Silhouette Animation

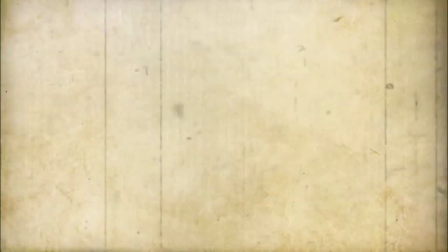[0:00]
In the past, hand-drawn animation was a costly, time-consuming process.
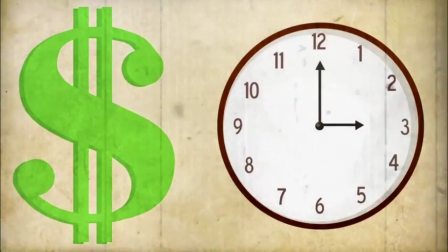[0:04]
In order to achieve a unique aesthetic different to live-action film, filmmakers began to develop different forms of animation.
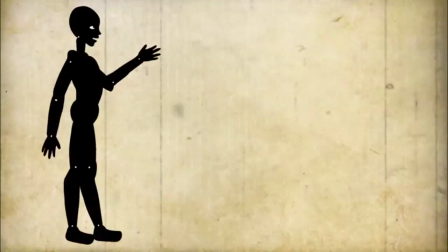[0:11]
Silhouette animation was one of them.
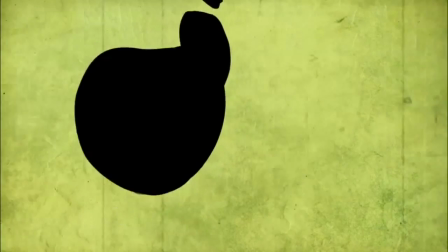[0:16]
Silhouette animation imitated an early concept of cinema, Eastern shadow theaters.
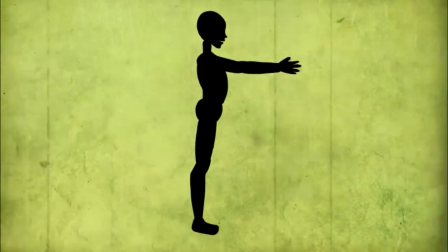[0:23]
Complex figures were created utilizing a black cutout to create a simulated silhouette and often assembled using strings,
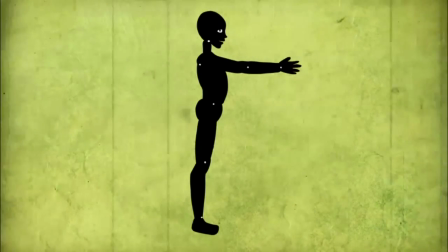[0:31]
paper fasteners, or thin wires for hinges for the animators to use to move the puppet.
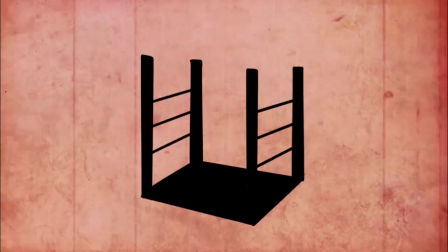[0:36]
This animation was created using a precursor to the multiplane camera.
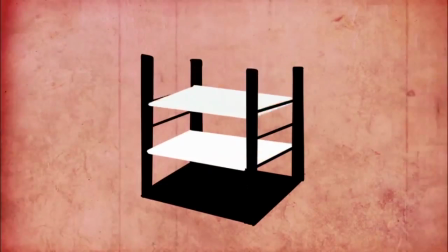[0:41]
The multiplane camera was a system of glass plates stacked on top of one another that could be individually manipulated. At the top was a stationary camera for capture.
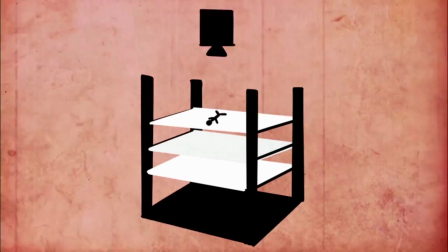[0:52]
The puppets were placed on layered glass sheets, underlit by a light to achieve their desired shadow puppet look.
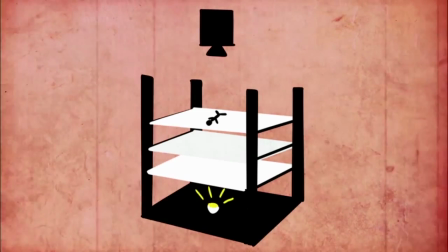[1:00]
This precursor to the multiplane camera also allowed the filmmakers to add dimension and depth to what is otherwise a flat form of animation.
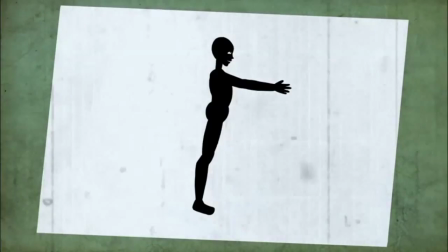[1:09]
Like any hands-on animation process, despite the precautions taken, moving each piece was a delicate process.
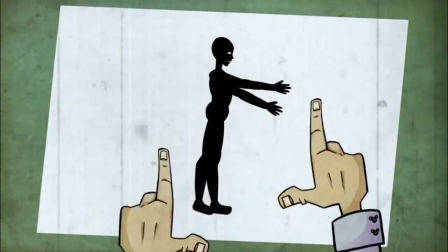[1:17]
Each frame is captured one at a time by the camera, then delicately moved into the next position for the next frame.
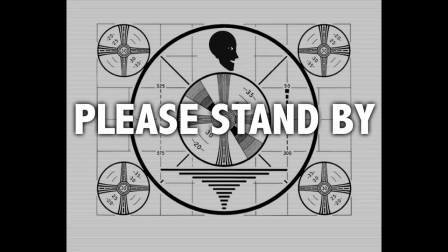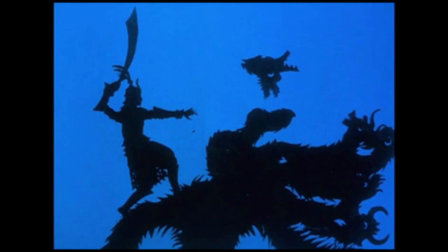[1:32]
One of the first feature-length animated films was created using this technique.
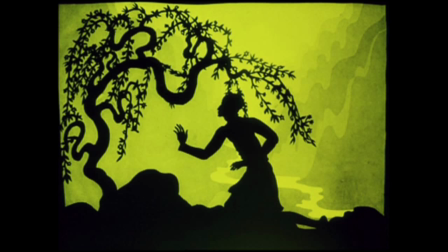[1:36]
The Adventures of Prince Ahmed predated Disney's Snow White and the Seven Dwarfs, and even inspired the filmmakers of Snow White.
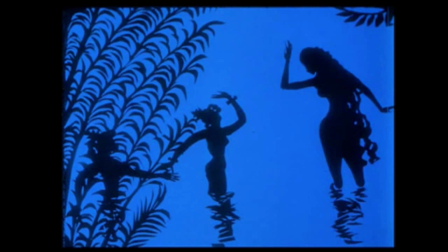[1:45]
At the time, it was almost unheard of for such a large-scope story to be told utilizing animation,
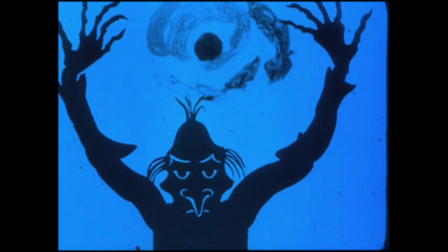[1:50]
but the fairy tale nature allowed for the complicated story to be told in an abstract, fantastical medium utilizing the puppet actors.
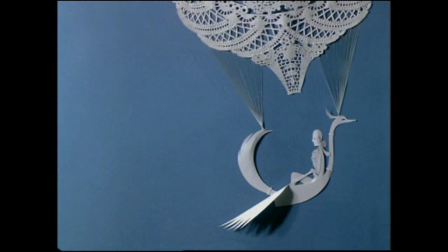[1:59]
One of the notable limitations of this form is the difficulty of close-ups and the lack of facial expression.
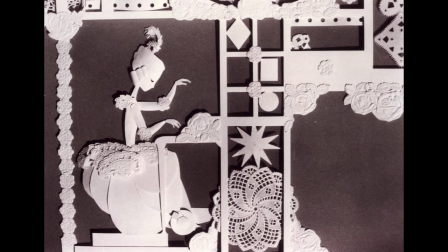[2:06]
Animators had to utilize the entire body of the puppet and have it act in a pantomime style to convey emotion.
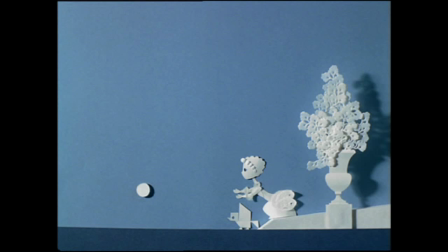[2:13]
Despite this, silhouette animation can still convey the story and emotion to an audience, and though other modern styles have descended from it, silhouette animation is still used by some modern filmmakers.
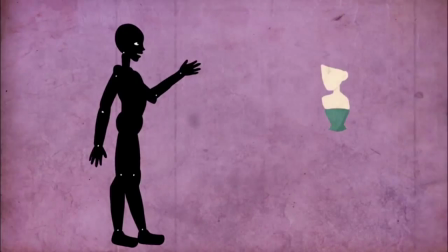[2:25]
This form of animation laid the groundwork for an even better known form of animation,
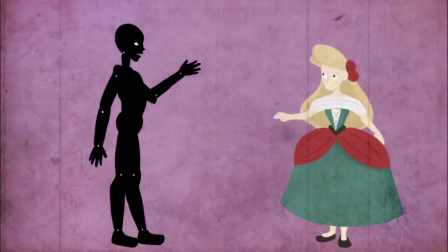[2:31]
cut-out animation, where the silhouette is removed for more detailed, often fully colored puppets of various materials. These puppets make for more detailed facial expression and do not require the more pantomime acting of the silhouette puppets.
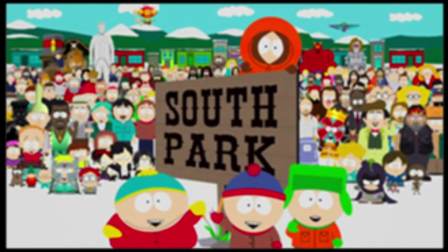[2:46]
The television show South Park was originally created with paper puppets,
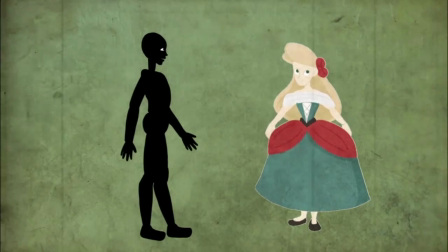[2:51]
yet as of late their pipeline has moved on to the computer, which can mimic the desired tactile aesthetic.
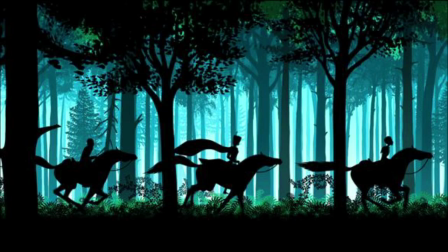[2:58]
Yet both forms of animation are still utilized today as two more options in the vast library of animation mediums and aesthetics.
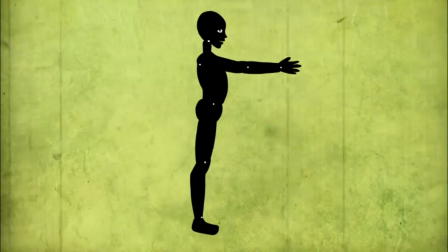[3:07]
That's all for today, kids. We hope you enjoyed this peek into the wonderful world of silhouette animation.